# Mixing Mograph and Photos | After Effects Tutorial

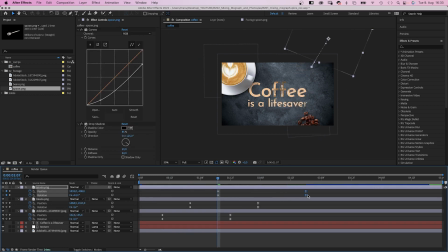[8:19]
The beans and the spoon is last.
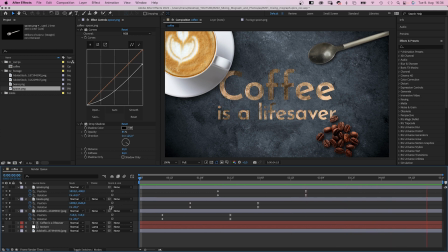[8:26]
Seems good to me. Awesome. Finally, some compositing.
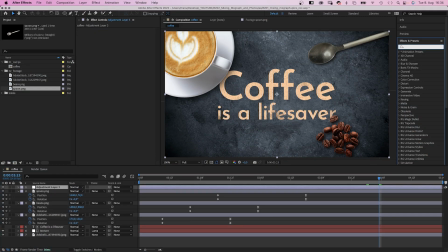[8:33]
We add an adjustment layer and add noise. 3-5% should be enough. No color noise. You could add posterized time and reduce the frame rate. to give it a more handmade feel.
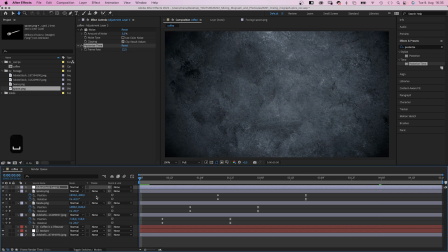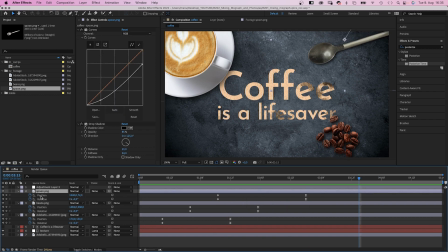[8:54]
What I like to do is add an overall light. We add a new solid, a bright yellow.
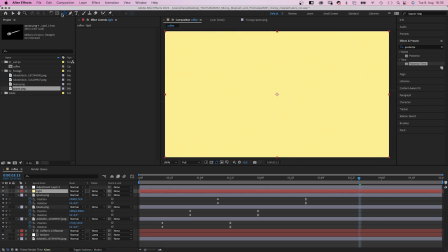[9:03]
Then we use the ellipse tool to add a mask. Somewhere in the upper left part maybe.
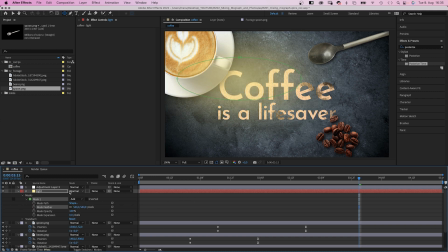[9:10]
We open the mask property and add a huge mask feather. And we set the blending mode of the layer to add.
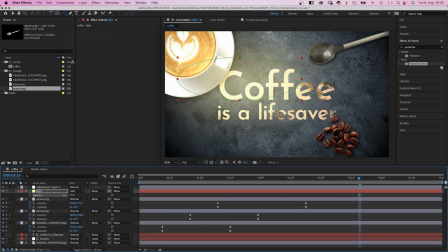[9:17]
Maybe reduce the opacity.
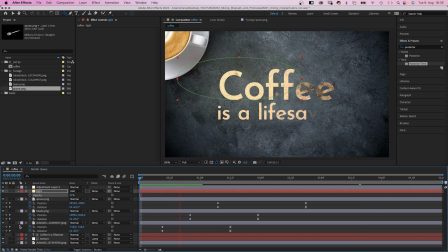[9:22]
I think this helps to bring all the different elements together. Make sure to check out the links in the description.
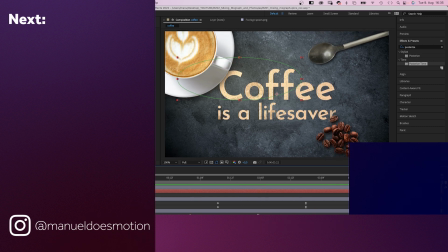[9:29]
On the left side I've added some videos you might like. Subscribe to my channel on the right side and hit the bell, cause you don't wanna miss my next video.
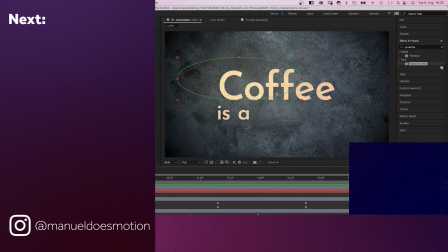[9:38]
Thanks for watching this one. See you in the next one. Bye guys!